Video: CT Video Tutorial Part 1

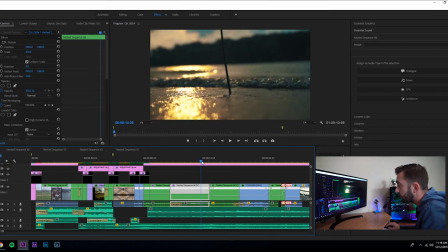[8:06]
So what's happening is it kind of speeds up right into the next shot, which is already sped up, and then it slows down, so it just makes a smooth transition right into the next shot.
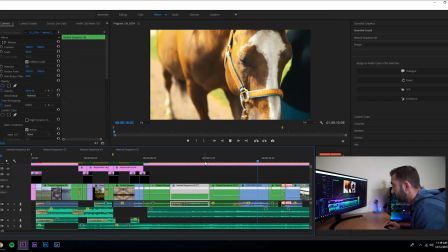[8:18]
And then just let it roll.
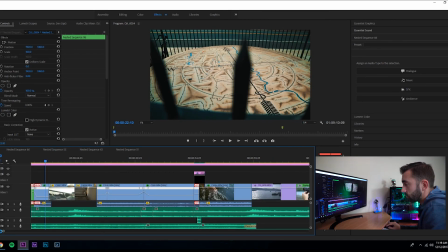[8:23]
So all that was a speed ramp.
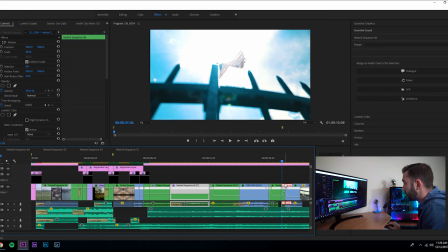[8:28]
So that was speed ramp into speed ramp, slow-mo, and then reverse speed ramp out into the next shot. So you know, like, it has that really nice just push effect.
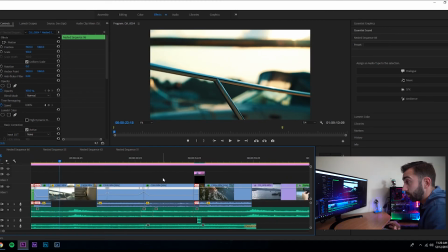[8:43]
And then the only other way to help sell that effect is a sound effect.
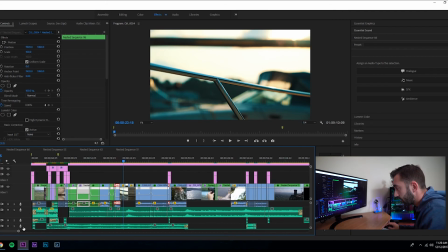[8:47]
So what I have is a sound effect,
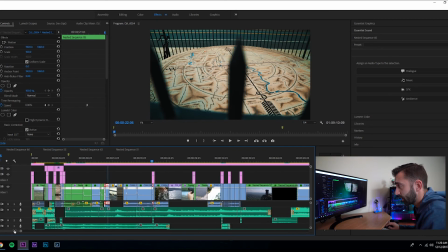[8:55]
that little phew, and what that was, I think that was actual natural sound, and I just sped it up, and it luckily just perfectly sounded right,
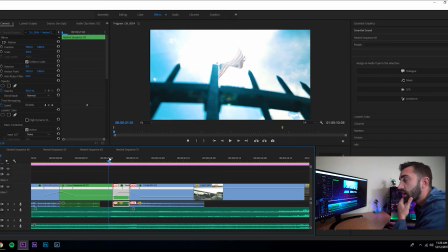[9:04]
and then it went right into the next shot. A lot of things like sound design, I'll keep my natural sound audio just in case on the first timeline, and I'll either mute all that when I'm just going through the footage, and then I'll unmute it after I'm done with my full rough cut,
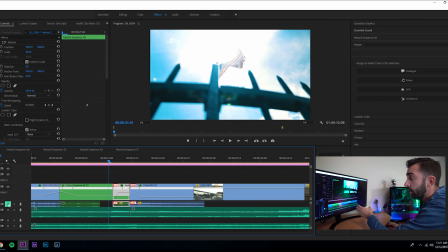[9:20]
and then once I'm done with the rough cut, I'll unmute it and see what sounds sound right, and whatever ones don't sound right, I'll delete or replace with newer sounds. So a lot of it's just getting lucky and then hoping that it comes out good enough. But I have, so part of the song that I used was a rip where it had a lot of sound effects already in it.
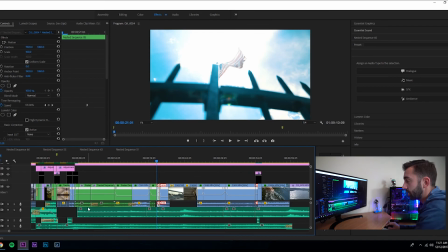[9:40]
So I used that combined with my own, and that's where there's like all that little, that ting, like, sing.
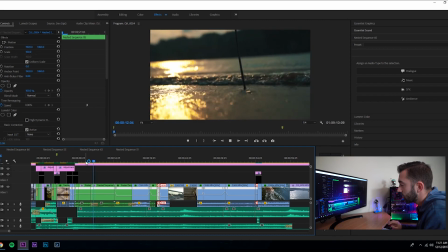[9:47]
Let's see. Right there, that little ring. Yeah.
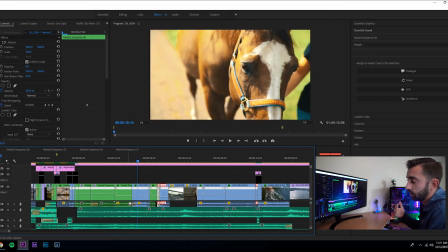[9:52]
So that's a cool Twitch transition sound effect that you could use for anything, but it works really well for speed ramping. The ring gets louder over time, so you can easily just build it up at the speed, and then right when the ring hits, that's when you switch to the next clip, and you go from there.
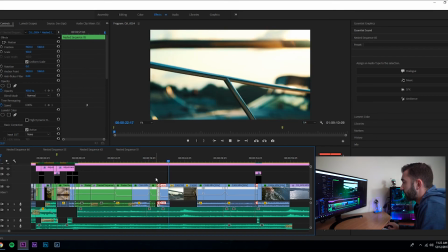[10:11]
So, going through it,
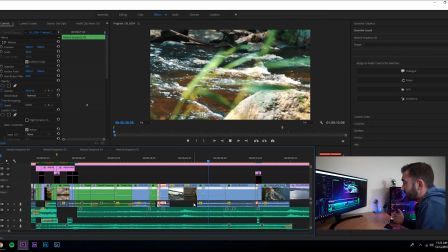[10:16]
shots of boats, random waters, more little speed ramps.
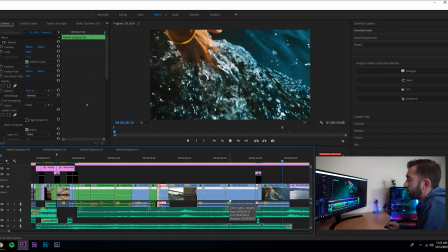[10:25]
And so what I wanted to do was make it so up until this point you were very interested,
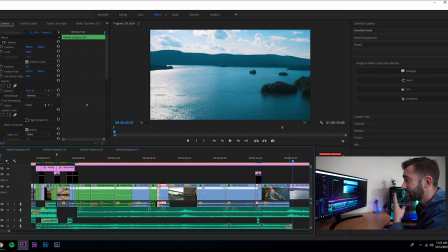[10:32]
and that's 40 seconds in. Normally this is like where someone puts a drop in their video. So 40 seconds in, you have to be doing a lot of stuff just to capture the person's attention to make them want to watch the entire thing. So what I tried to do every 15 seconds of this video was try to put a new effect or something
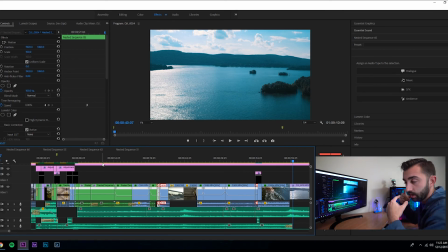[10:50]
cool that would make you like reset the timer in your brain of how much is left that you can watch before you get bored.
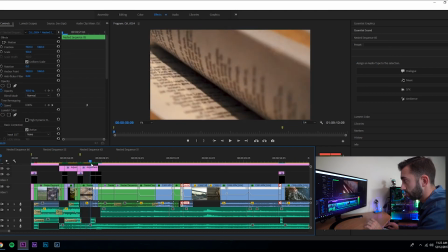[10:57]
So the first 10 seconds was the intro, and that was like, all right, interested, now I'm gonna watch another 15 seconds.
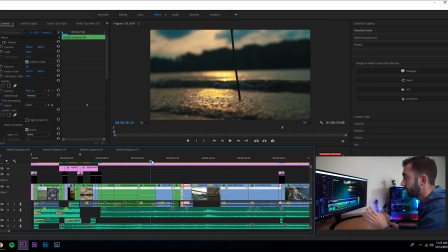[11:04]
Then we get into this nice subtle stuff. We get up to second like 20, and that's when all the speed ramps start.
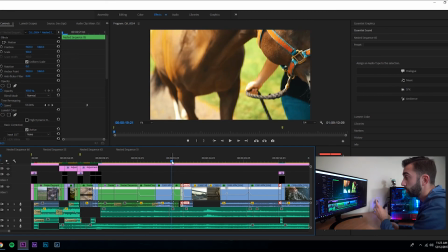[11:10]
So the speed ramps are already just like, all right, cool, like this is really smooth, the sound is awesome, and I'm gonna watch another 15 seconds.
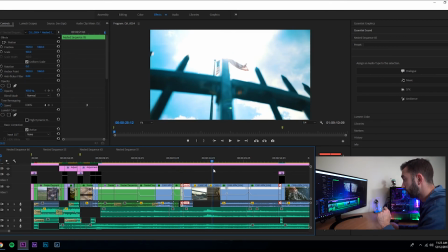[11:18]
So getting through all the speed ramps,
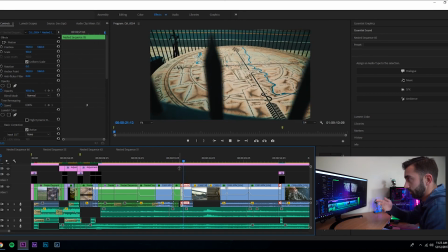[11:20]
and I think the flag shot is something really cool that captures the attention and will make you want to keep watching.
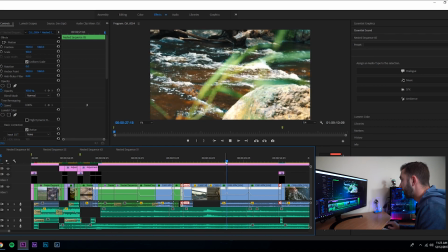[11:27]
So that kind of resets it too. Then we have the little river shot with some more speed ramps.
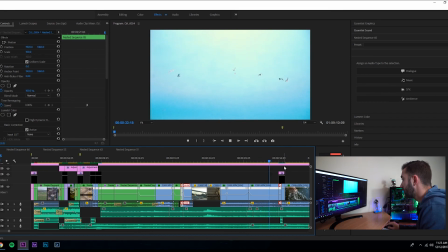[11:32]
Maybe we'll call that another reset. We have the seagulls. And then we have the water shot.
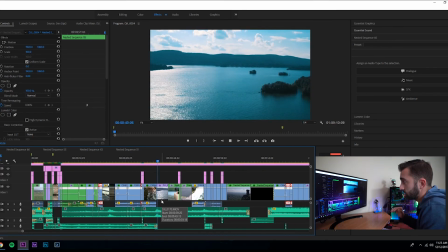[11:41]
So next is all of the drone footage. So now it's like, all right, cool, there's a different perspective that I can see everything from, because he hasn't done anything drone except for the intro. So now the drone's back and it looks cool. So I go from drone footage back to regular footage of just,
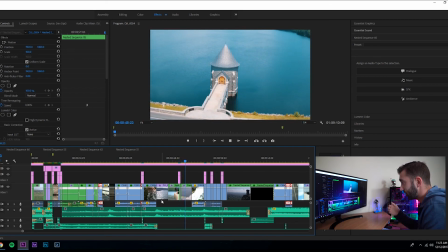[11:59]
yeah, I guess the camera, and then back to more drone footage. There's nothing really spectacular about it besides that it's a drone.
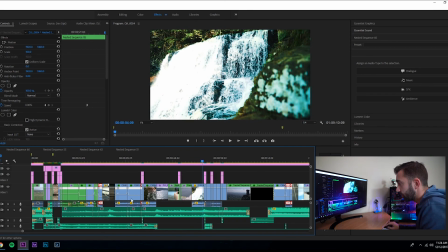[12:06]
And then right here, so around from the drone footage to here, that was around 15 seconds.